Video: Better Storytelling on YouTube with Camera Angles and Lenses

Today we're going to take a look at how different camera angles and lenses can change the way that you appear on camera. I'm not sure if you realize how much storytelling you're doing just by changing the angle or lens. So let's go through some different examples and talk about what storytelling or what signals we're giving to the audience and how we can use that to our advantage.
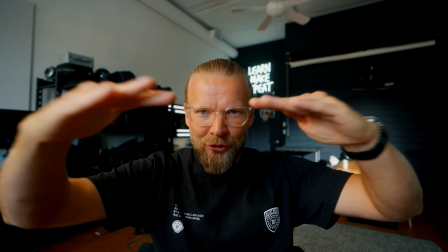So first of all, right now, we have a neutral level camera angle.
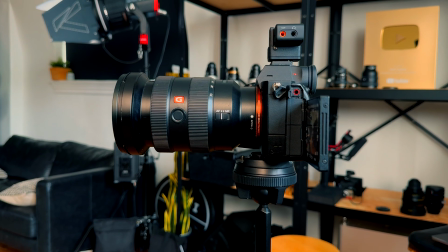It's not pointing up, it's not pointing down. This is just neutral.
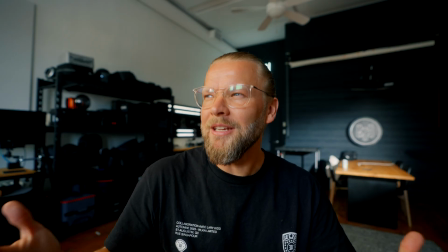And this is probably the one that people should be using oftentimes, where you just want to be at the same level as the audience.
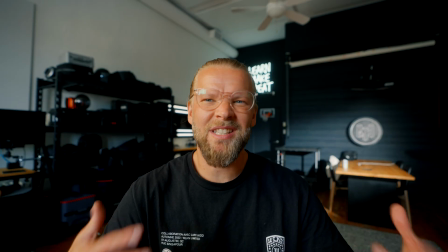You're not trying to, force any narrative or opinion or storytelling.
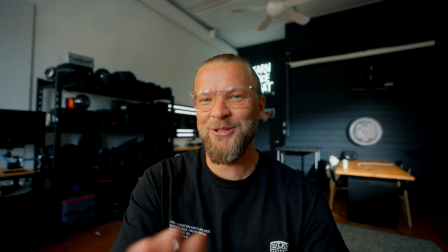We're at the same level. Now, this isn't the one that I use all the time, but this angle is the least susceptible to interpretation.
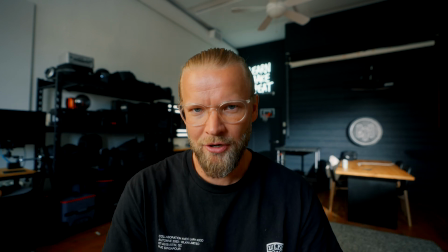There's not really any signaling going on here. Let's look at a different one.
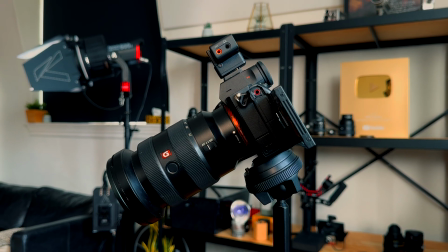Now we have the camera up high and we're pointing down, and notice how different this feels right away.
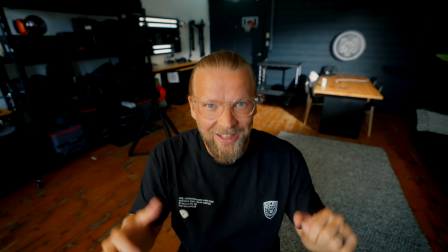This makes me look small, kind of insignificant.
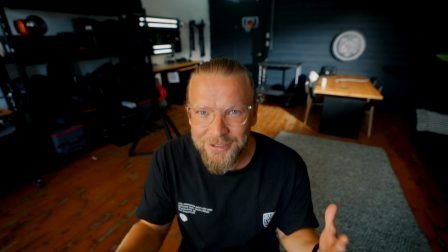If I was, hoping for some sympathy, telling a sad story, this might be a great angle.
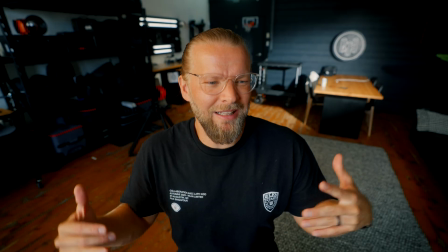But it does make me look like, not much of an authority figure.
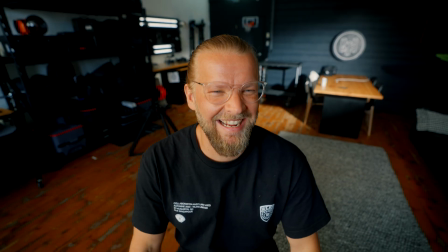Like, can I trust this guy kind of thing? I look weak.
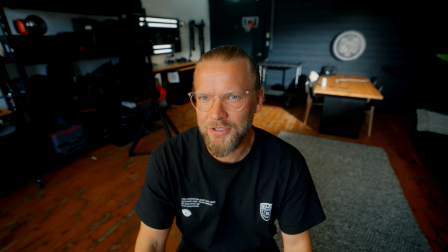There's a bunch of signals that are happening to the audience right away. Notice also now you can see the ground a lot.
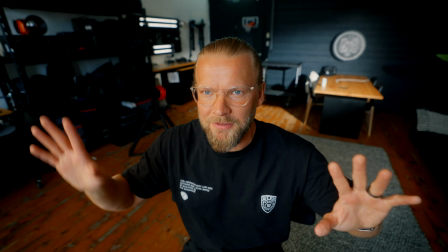And so that can be problematic sometimes, not in terms of storytelling, but I guess it's also storytelling.
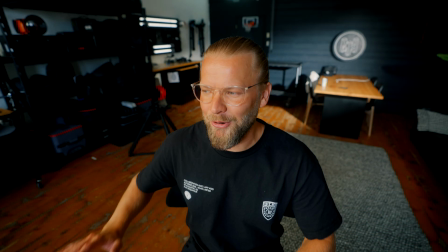But if it's just a mess and like you can't clean it up or you don't want to, this is tricky.
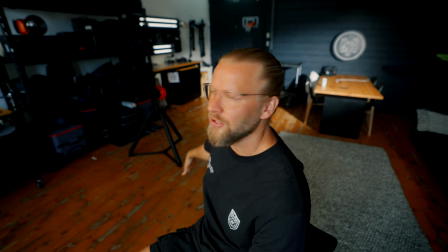I find a lot of times when you show the floor, it just looks very messy.
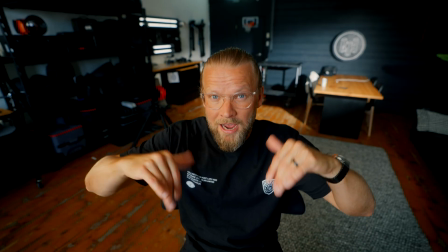And so that's another byproduct of shooting down. But if you're trying to convey
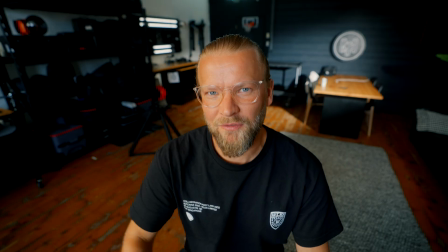vulnerability, insecurity, or you're trying to get empathy from the audience, this might be a great angle for you.
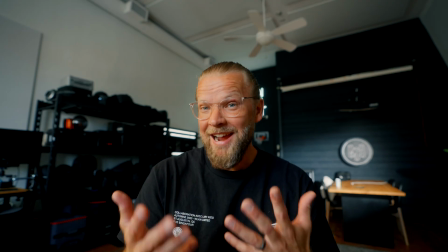So this angle is the one that I personally use most often.
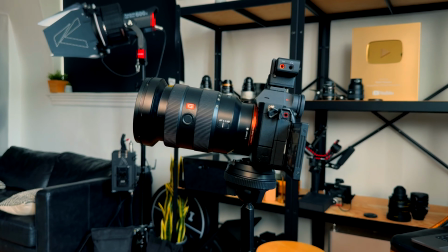It's just slightly pointing up, not drastically or anything, but it does a few things.
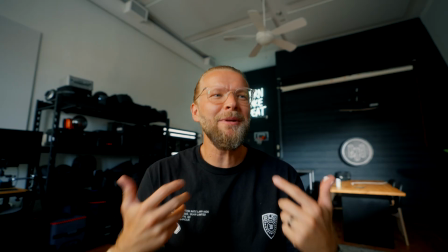It gives me a little bit more authority. It makes me look a little bit more like I can trust this guy.
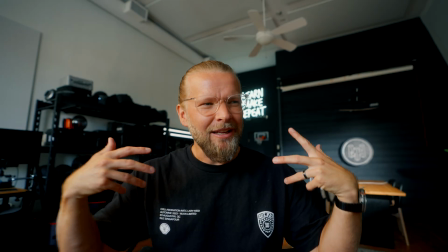He knows what he's talking about. Gives you a little bit of like power.
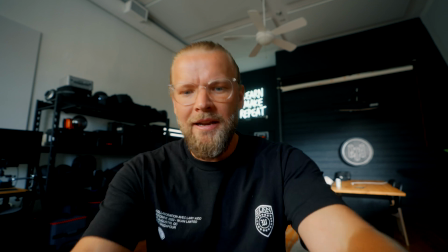I think it embodies a little bit more confidence than if I was even slightly pointing down.
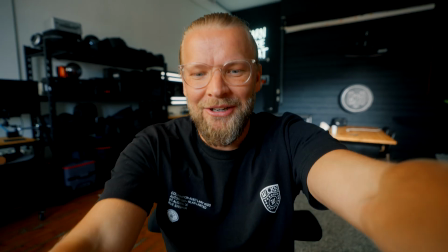It makes it feel a little bit like I'm smaller. And then we go just slightly pointing up.
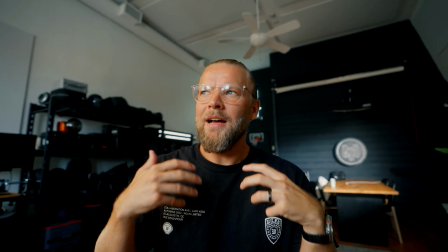Now this feels a little bit more like this is someone who knows what he's talking about.
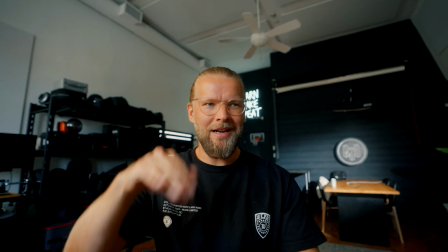So in general, I like to use this sort of thing. I don't go neutral. I actually point just slightly up.
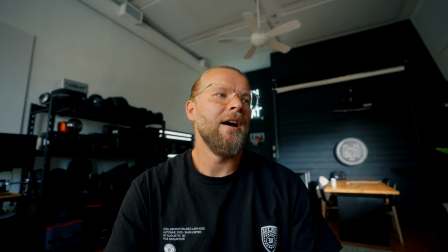I think it makes things feel a little bit larger than life. And that makes it, for some reason, more interesting to me.
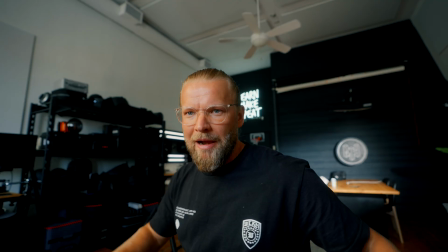And notice almost all of the ground is kind of being like cut out of the frame.
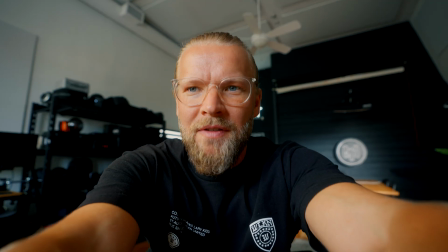And that, again, cleans it up just quickly. We could go even a little bit further if the floor was real dirty.
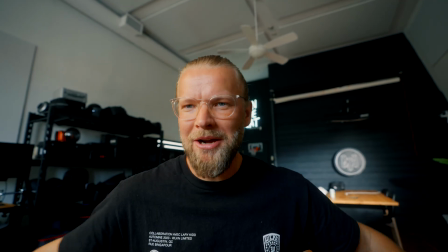If it was just a mess, I had just, unboxed a bunch of stuff and I didn't want to put it all away.
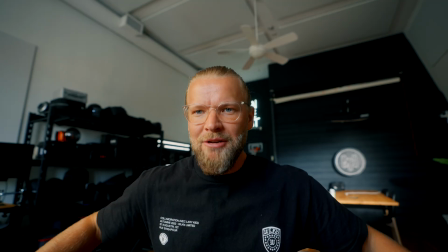You don't see really any ground.
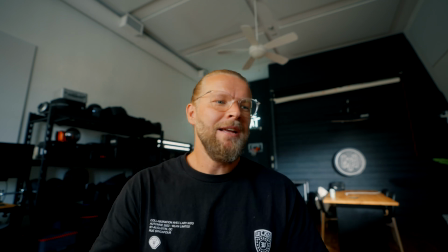And we're getting it's not too imposing, or it's not like, I'm not condescendingly looking down or anything like that.
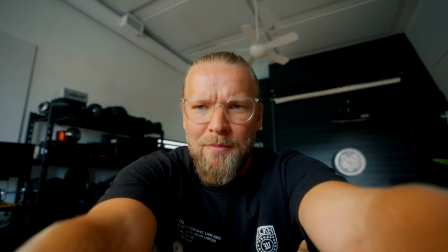But it gives me a little bit more authority.
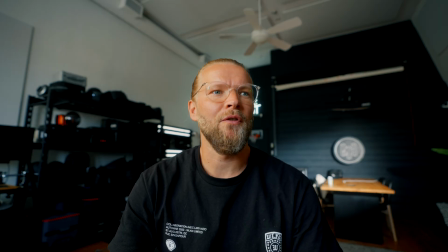And I think this is a really interesting technique for when you're trying to teach things or just, convey the sense of confidence and like what you're talking about.
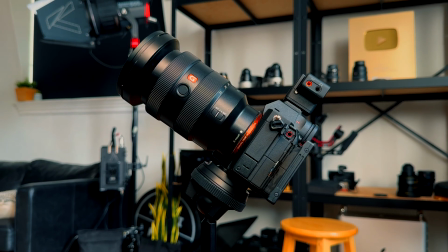And then finally, you can be pointing pretty straight up. And this makes it feel like I am strong, powerful.